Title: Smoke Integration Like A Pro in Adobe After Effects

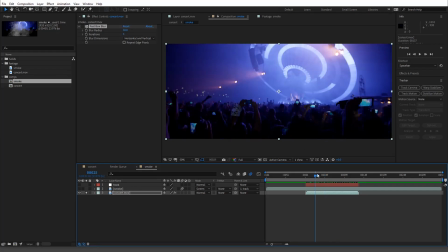253s
If you look, there's very distinct rays of light coming off here, okay?
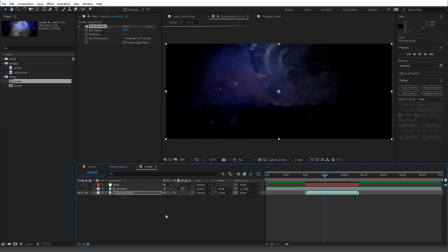257s
And that's why I didn't blur it like too much, because if I did, it wouldn't look right. So let me just undo. So if I did something like this, it's a bit, it just doesn't look right, especially because down here the audience is dark.
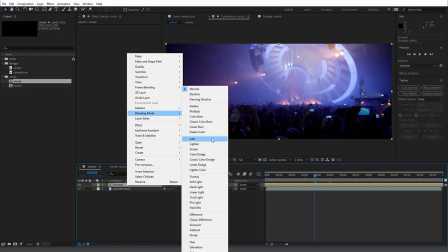271s
Just go back, make sure everything's up correctly. Blending mode, we'll add an add. Okay, so cool.
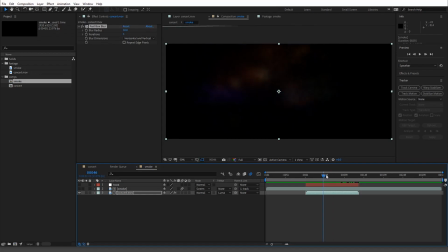277s
So we have this guy, we have our motion blur, and then we're just gonna go up. I kind of don't want that to leave where it's at. I want it to be more centered. So yeah, like this.
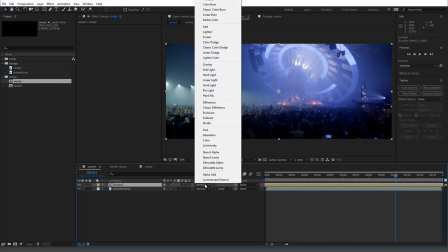295s
So when we go back up, you're gonna see that it's blocking it, and then we'll just go here, we'll put it into an additive mode.
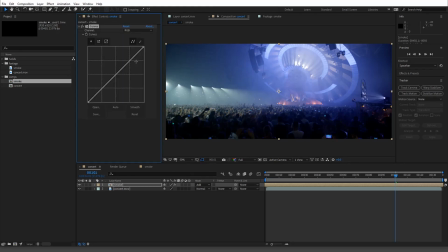302s
And then we will do a curves adjustment just to kind of bring it up.
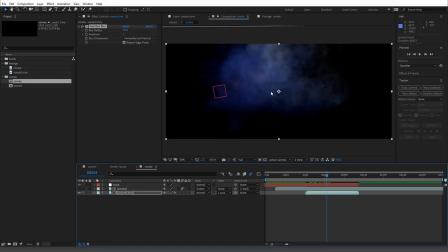314s
Okay, so we'll just 30 right there. And you can see how it, because the lights are distinct, how it kind of goes in there, right? So that's kind of, it's really good. And where in the dark areas, it doesn't. It's not going to really light it up, especially down here with audiences.
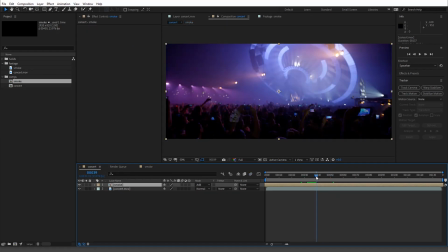329s
So we'll go back to the concert and you'll start to see that it's not so much showing up here. So what we could do is just add a curves adjustment. We're going to kind of really kind of clamp it a lot.
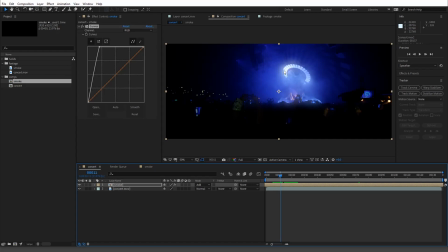347s
So now you get this whole thing and you kind of get this bloom around here.
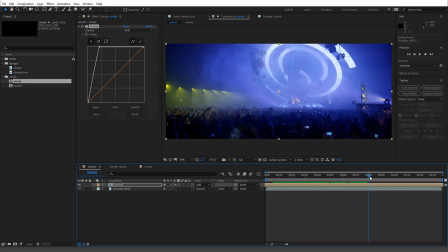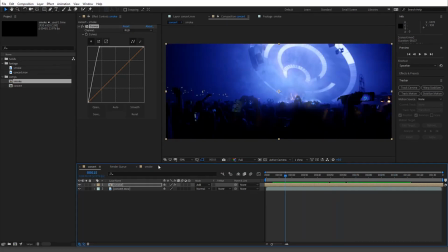357s
So it really fits in, and it's also tracked and has the motion blur. Now, the only other thing I would say is if you look when the lights are on, it's kind of blurry here.
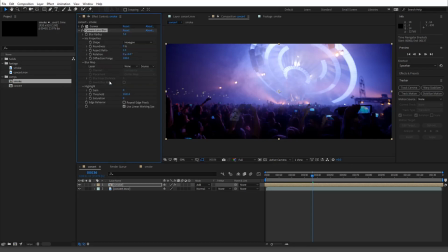367s
So we could just go ahead and add a camera lens blur. And I'll put it down to like 3, something like that.
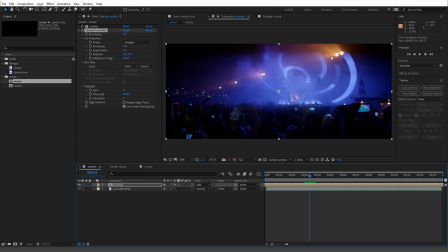377s
But it's cool, especially when it gets dark and then you have this. It's almost like the rays are going through. But again, you could just, let's make a new viewer. Because I do this a lot when I have to do pyro stuff, actually.
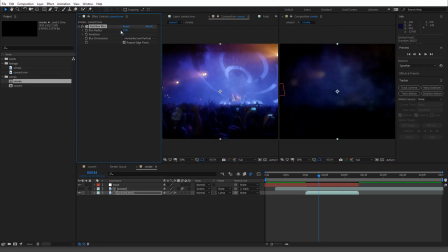389s
So if you lower that, it's going to be more distinct and you'll get more of a halo-y thing.
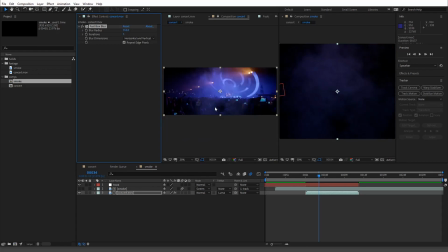395s
Whereas if you blow it out too much, you'll get kind of that. It's exactly like the other one. So maybe that isn't too bad. Maybe like a little bit over 100. So I'll close this out.
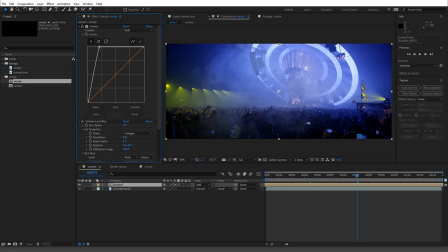412s
Go to our concert. Maybe bring this down just so we're getting the general colors.
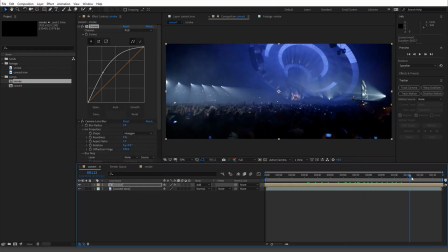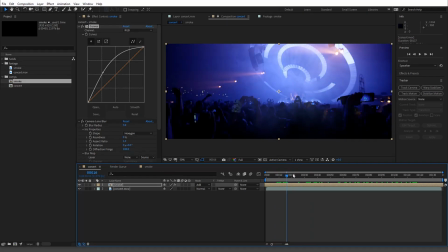425s
And there you go. You can see, especially here, so it kind of looks very integrated. So we'll just RAM preview.
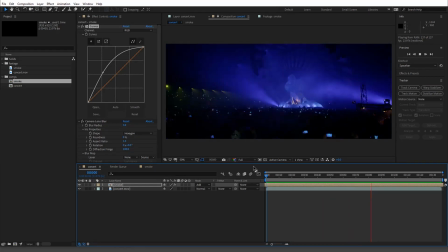430s
So there you go. This is a super fast one, but try to do these little things that kind of bring your comps to a next level,
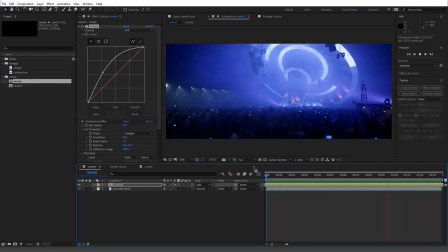437s
just because all these little details add up and they really make a difference. So that's all, guys. So I hope this helped you out. Later.